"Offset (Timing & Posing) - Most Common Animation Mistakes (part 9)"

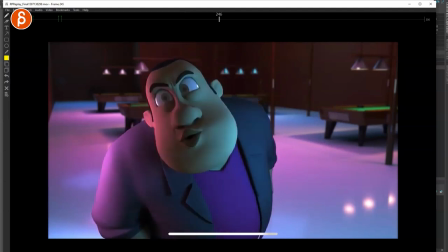[6:18]
it's it feels more polished it's more organic there's more offset there's more asymmetry making this for a much more polished and entertaining shot speaking of offset
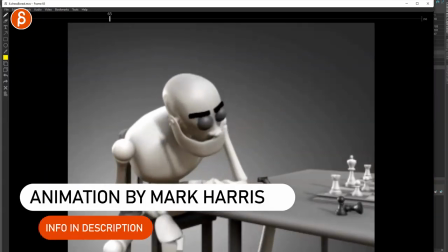[6:26]
here's example where the offset is really important because it helps you lead
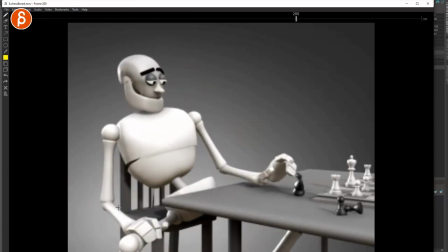[6:31]
the eye to specific parts of the body so the audience is not confused so as we finish this i want to concentrate on the end so you have this whole move you can see everything is moving here the whole body comes
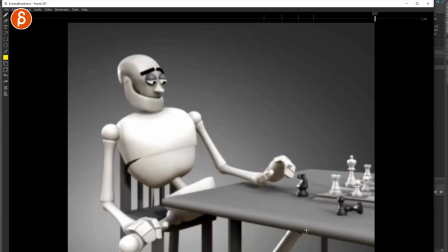[6:43]
down so if the audience really looks at this there's also nice color contrast and once it's done you could technically go from this pose to this pose this tells the story i'm looking at this I'm bored but the clever thing in this one is that now the hand is moving first
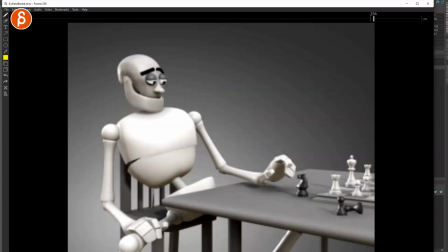[6:59]
as you can see the rest is not moving it's the hand that goes first and once the hand is down you can see the elbow is going down once the elbow is there we can see that the jaw goes up and then the face so you have a succession of movement
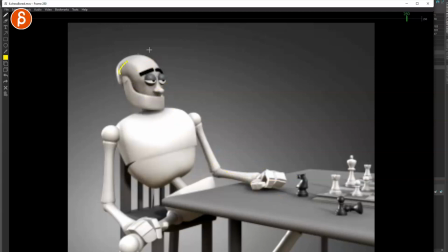[7:14]
like this that leads the eye over there because you want to look at the face so how do we get the audience back to the face if you move everything you might miss it now this is not extremely complex so it's not like you're super confused if you only look at this end pose but it's very very sophisticated in terms of
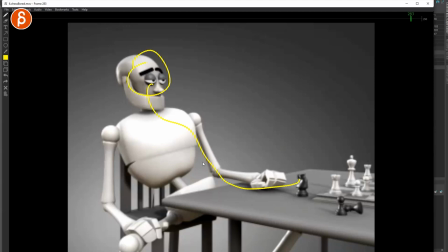[7:31]
how the action flows back into here so again offsets are there for a more organic and asymmetrical feel but also there to guide the audience to specific parts of the frame where we want the audience to look so here or here or where we want it to be
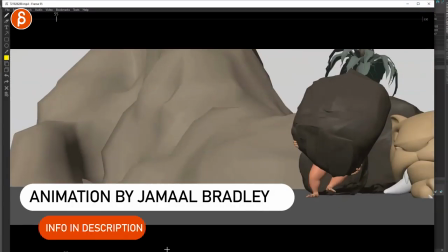[7:46]
depending on your story and last example here you can see the offsets where it's really important when it's a bit more cartoony and really going post
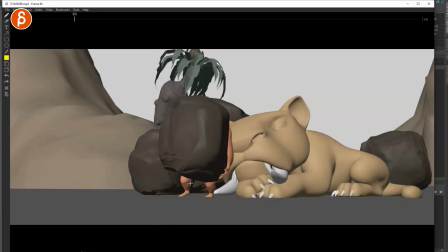[7:52]
to post so you can see at moments where and it's not during transitions where you have overlapping actions like with this head but there are a lot of moments where things just kind of hold and you just have the head moving and now as he looks up and is ready to make another
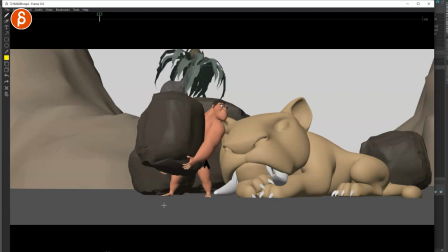[8:05]
move look at the lower left foot it moves out a little bit as a slight dissipation and then that leg goes first then this goes up with a drag on the head hits this pose we hold hold hold with a nice moving hold Then what happens,
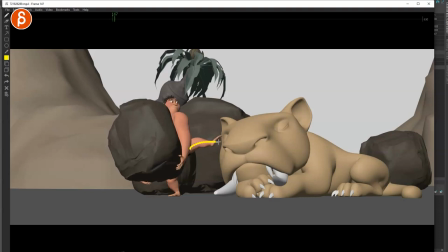[8:20]
even though it's subtle, the head goes first, and then the foot goes, and all of this leads the action over there into that moment here. Then it recalls into that moment, again, we have a hold, but now look at this, we have just the face moving, there's nothing in here.
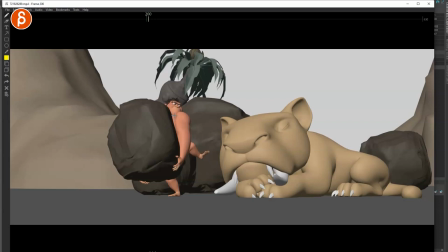[8:35]
And again, as we go into this moment, shoulder goes first, the head, then the foot into that step.
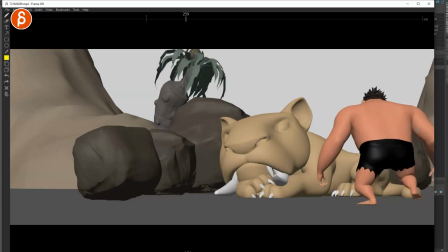[8:42]
And then as it moves over here, you could hold into one pose, but you can see how this is already dissipating that whole change. So this arm goes first, then this arm goes up here. And you can build all those offsets, like I said, into more overlapping actions, where as these arms are going up and recovering, the root is already going down for the next action.
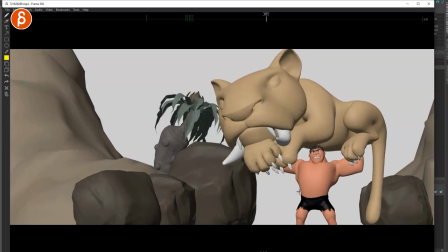[8:59]
Here's a great example where he's holding this, and then he wants to push it off. Look at what anticipates, what goes first. What's the offset? The muscles. I love this. You got the shoulders, the muscles engaging, and the scale of the body really anticipating the whole thing of,
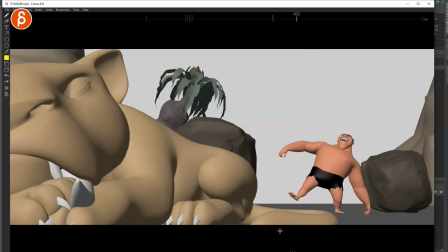[9:14]
I need strength before I throw the whole thing there. and again we're in a somewhat of a held
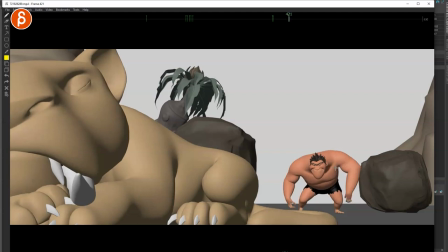[9:19]
pose and you can see how this goes first with the shoulder then that arm leading that
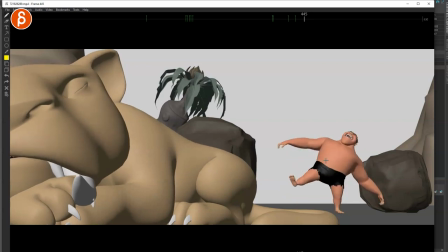[9:24]
action there into this moment and even this transition here you can see how jaw goes up head goes first yes you have this action as well head and that but it's still mainly this move into that
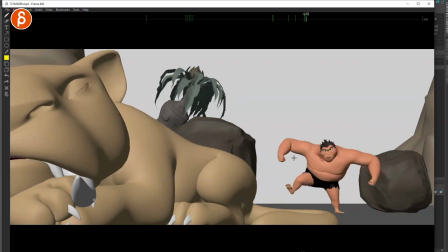[9:39]
action it's not like all the body parts are moving in an extreme way making this super pose to pose. Now the more cartoony you get the more you will have pose to pose action where really things are moving at the same time. So again you have to kind of look at where does your style fall and where is it appropriate to do massive offsets or not.
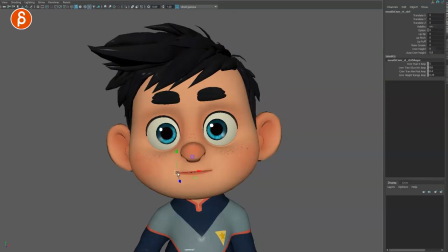[9:58]
Lastly when we get back to this example here and I'm going to zoom in a bit. So when you have a face like that and your character smiling right maybe you want to favor one side and because this side is going up and you can see nicely in this rig it pushes the cheek up so you only have asymmetry in the cheek and the mouth.